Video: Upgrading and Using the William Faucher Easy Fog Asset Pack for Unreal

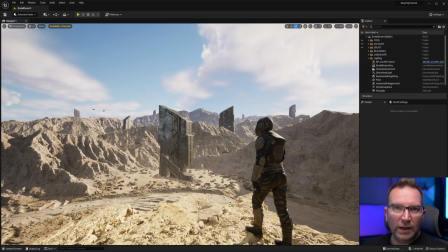[4:01]
So here we are in a level that I created to help showcase the EasyFog asset pack and how I utilized it to create a much better scene here, a much better atmosphere, and how I used it in a few different ways besides just fog. And I'm also going to show you an asset pack that you can get off of ArtStation.
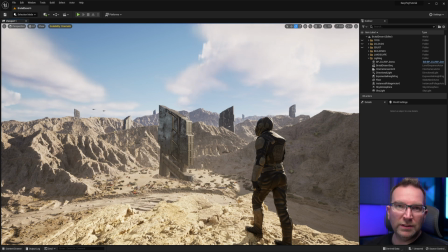[4:20]
It's really inexpensive and it will help increase the value of the EasyFog asset pack by tenfold.
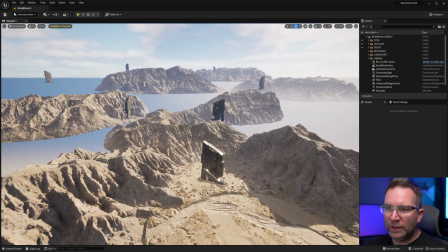[4:28]
So let's take a quick little look here. This is my scene, pretty simple, just several mega scans, mountains tossed around and some landscape stuff.
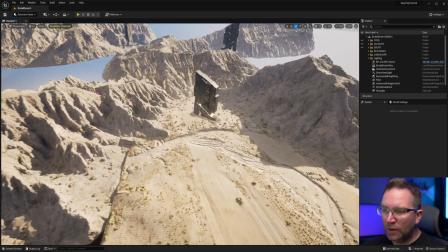[4:36]
I've got some other marketplace assets here and you can see it's nothing too fancy.
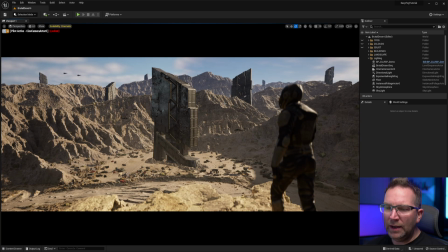[4:41]
Let's hop on over into our camera view here. And I knew I was going to be building the scene out for path tracing, not Lumen. Another good thing to note is when he first launched the actual asset pack, it did not support path tracing.
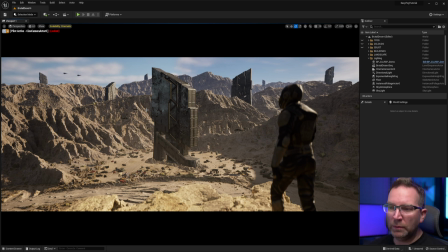[4:57]
However, myself and a few others, we mentioned it in his comments and reached out to him. And within just a couple days, he updated it and added path tracing support, which is awesome. A simple little toggle box on the blueprint and it works great.
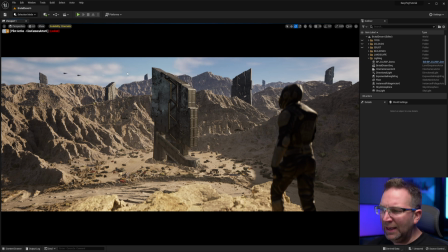[5:11]
So what I'm gonna do here is you can see in the scene we are running off of Lumen, and for the most part looks like a fairly decent scene, nothing super fancy about it. However, let's switch on over to path tracing just so we can take effect of the actual exponential height fog.
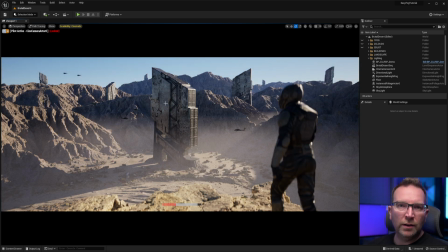[5:26]
And you can see here, this is already looking quite a bit more realistic, much more realistic light bounces and stuff. Of course, not real time, but I'm using this for cinematic purposes and creating artwork. So path tracing tends to be the way for me. And you can see just by adding that exponential height fog in here,
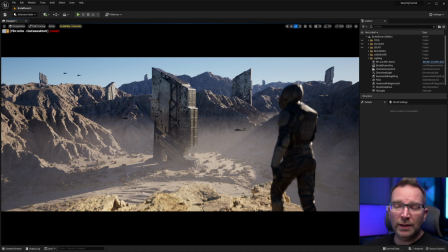[5:46]
we can get some nice volumetric light rays and volumetric light scatter. It looks really good. But still, there's just not enough atmosphere to what's going on. So I'm gonna slowly start to turn on a few toggles here and kind of show you how
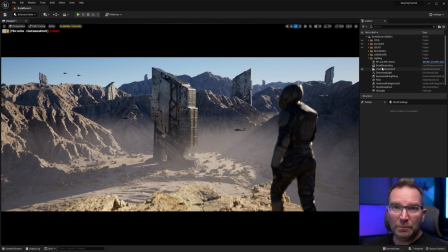[6:01]
I used the EasyFog asset pack to take this to the next level. So the first thing first I did was start to add some what I like to call fog cards here.
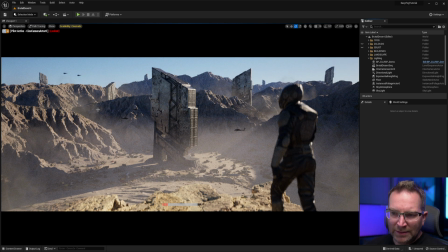[6:12]
So these here you're gonna see are kind of these dusty, foggy looking elements here in between the mountains. And the exponential height fog is great because it is volumetric and you can use it that way, but there's no texture to it.
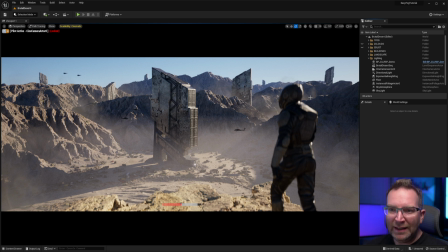[6:28]
There's no, you don't see any actual like design to it. It's just static. So what's really cool about adding fog cards in with the exponential height fog is it can really add texture and style. You can see the cloud pieces. You can see the wisps and stuff in there. It's a really cool effect.
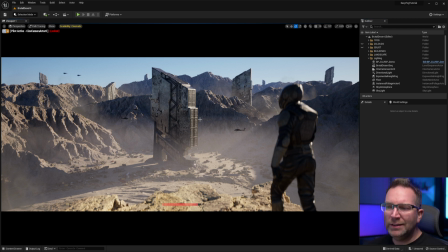[6:46]
So this worked pretty well in just helping to separate the mountains, and I color toned it in a way to kind of match the sand so that it felt a little more like sand blowing off the mountains and dust in between the actual mountains,
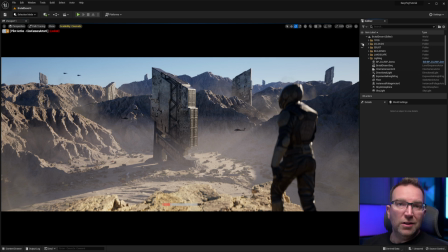[7:02]
and kind of a fog, but kind of a dust at the same time. So the next way I decided to use the asset pack was clouds. I mean, literally the assets look like clouds. So why not use them in a cloud-based form, not just for fog or separation?
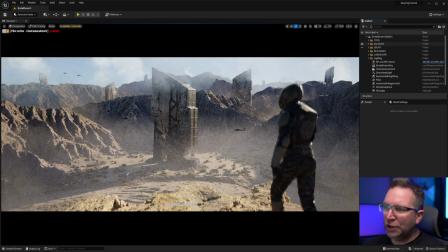[7:17]
So by adding a cloud section here, you can see nice, beautiful white clouds. The exponential height fog and path tracing works pretty well, but when you use it with path tracing, it actually gets rid of the normal volumetric clouds that you have in Unreal Engine.
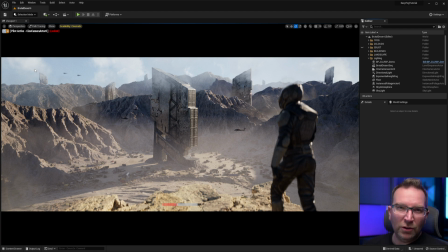[7:34]
And really, I'm not a huge fan of those clouds anyways. They are cool and they can work pretty well for a game engine, and they look okay, but there's really no way of customizing it. You can, but it takes a lot more work.
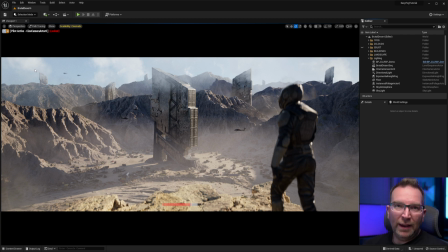[7:49]
This is literally just drag and dropping in some fog cards and putting a cloud on it, color matching it, making it look decent, moving them around. This way it gives you a much more artistic style and artistic direction to where you want the clouds to be. So I think it worked pretty well.
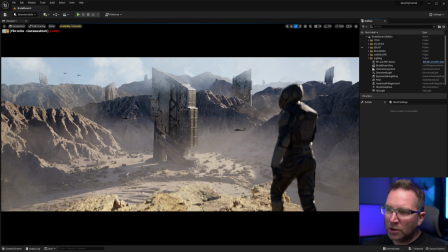[8:04]
I also used a couple of the clouds in the foreground to help occlude the tops a little bit of these obelisks that are coming up. That way it also kind of gave some size and scale atmosphere to it. Feels like those buildings are actually high enough that they're kind of going up into the clouds a little bit.
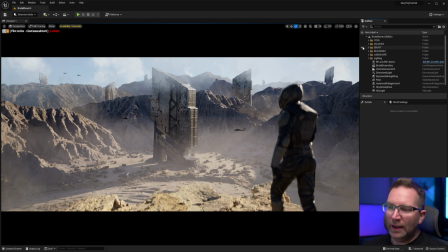[8:22]
And the third way I ended up using the asset pack was the dust. So at first glance, you're probably not gonna really see any difference here. However, there's all these vehicles and stuff down here at the bottom, this military arrangement.
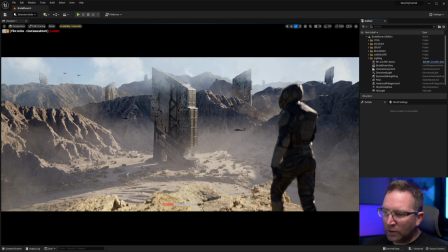[8:37]
And if you notice, right about here and right here and right here, what I did is used some of the simple elements that were included, and I added a pretty heavy kind of sandy color to it and some density. I wanted to create some actual dust and dirt type of atmospheric
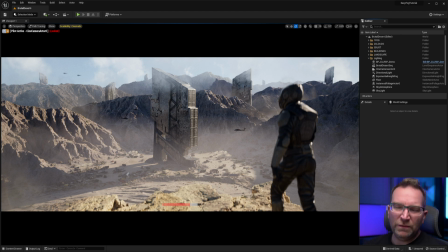[8:58]
pieces down there at the ground so that you could see, you know, there's vehicles moving around, people moving around, causing and kicking up dust.
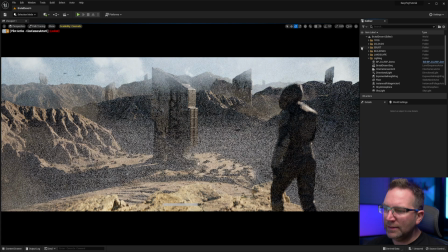[9:05]
So let me just turn that off here again. You can kind of see a little bit without it and with it.
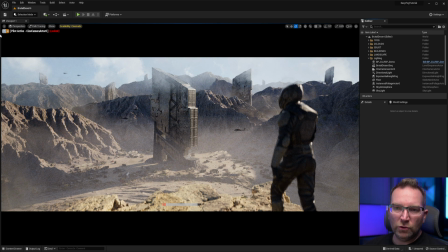[9:14]
And of course, it's gonna be a little difficult to tell with path tracing enabled. So let me switch to Lumen here just so you can kind of see.
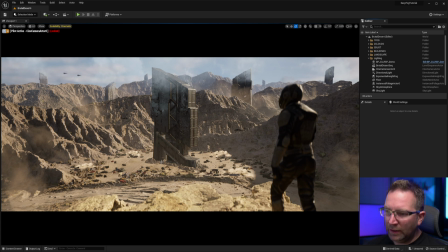[9:20]
So right here, and over here, and here. And so let me switch those on and off again, and you can see just by adding that little dust element down in there. And it's literally the same piece, just kind of moved and rotated just a little bit.
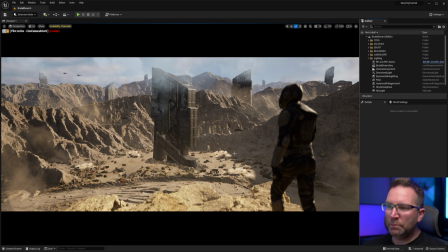[9:36]
And it adds a real thick piece of dust down there at the bottom. So you can kind of see here in Lumen how all those pieces are working together. You got, you know, beautiful big separation fog dust pieces here. You got the nice big cloud pieces.
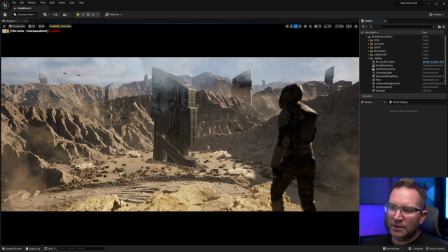[9:52]
You have some occlusion cloud pieces up top. And then you have these little small kind of thick dusty pieces down at the bottom. Works really, really well for this scene.
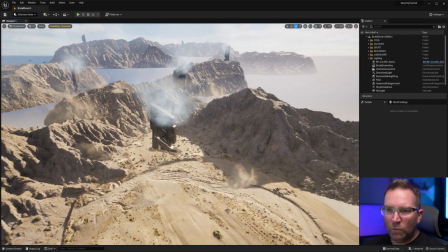[10:01]
But let me jump back out of the camera here and just kind of show you again, full view of how you can see all the different kind of fog planes going on.
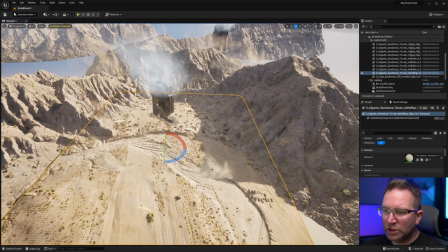[10:10]
Make sure you have allow translucent selection turned on, and you can see I have a number
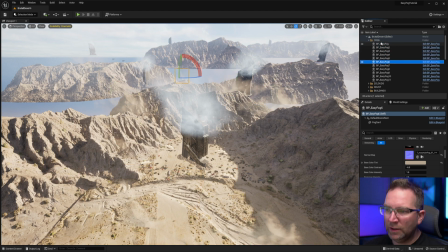[10:18]
of fog planes basically all over the place here just to create a lot of atmosphere and a lot of depth to your scene. So not only between the fog, the clouds, and the dust, it worked great. So the EasyFog asset pack is awesome. The only limitation is the amount of textures, really.
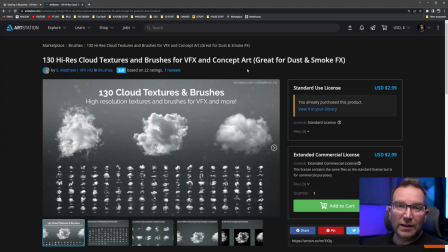[10:37]
So let's take that to the next level. Let's add some more textures. So pretty quickly after I downloaded the EasyFog asset pack, I realized I need more options. So I headed on over to ArtStation. It's a great place to be able to pick up some assets for relatively inexpensive most of the time.
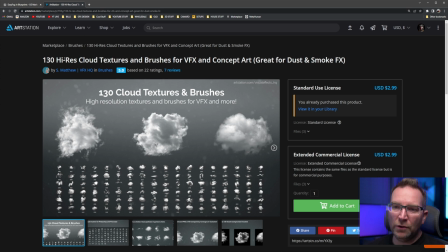[10:53]
So I searched this here. This is literally 130 fairly decent high res cloud textures and brushes. It's literally $3 on the marketplace here on ArtStation.
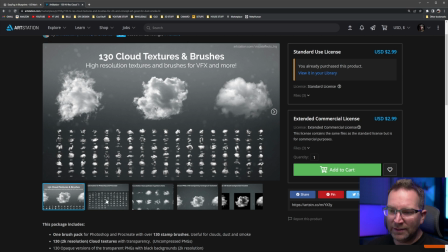[11:04]
And you can take these assets and just toss them in to your
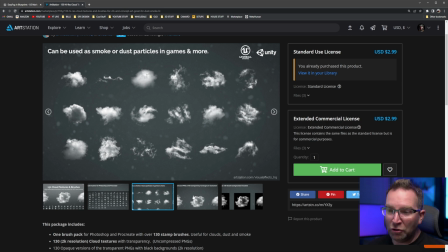[11:10]
EasyFog asset pack and now utilize all these different styles and effects here.
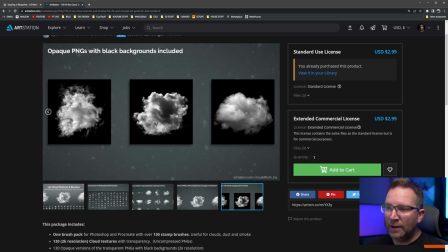[11:15]
It is a really cool option. I'm not affiliated with these guys at all. I just thought it was wonderful that it was an easy way to get this. A quick note, when you do download it, make sure you download it in grayscale with the black background. You don't want to do the transparent PNGs because that does not work very well with the blueprint.
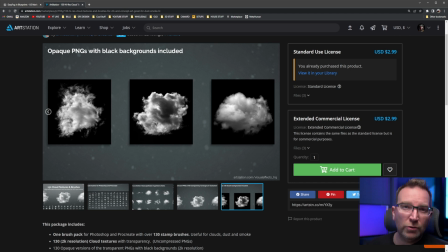[11:34]
But however, once you download that, you have 130 more options of clouds and dusts and fogs. It is super, super cool. So I think that's going to do it. You know, the asset pack is really cool.
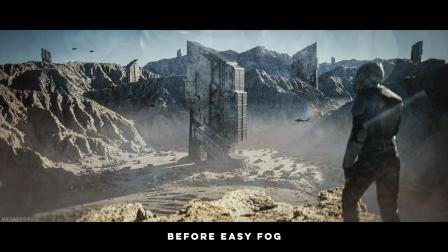[11:48]
I really like it. Fog cards have been around for quite some time, but this is just a super simple and easy way of implementing it without making a ton of materials and assets.
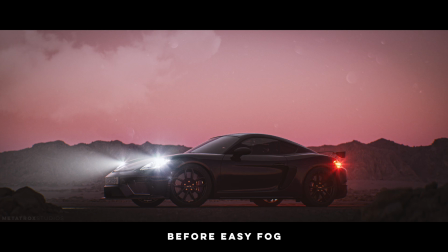[11:56]
It's really, really cool. I'll leave the links down in the description for his Gumroad ArtStation and Unreal Marketplace so you can pick it up. I want to say it's on sale about half off. Otherwise, it'll probably be around 10 bucks or so. It's well worth it.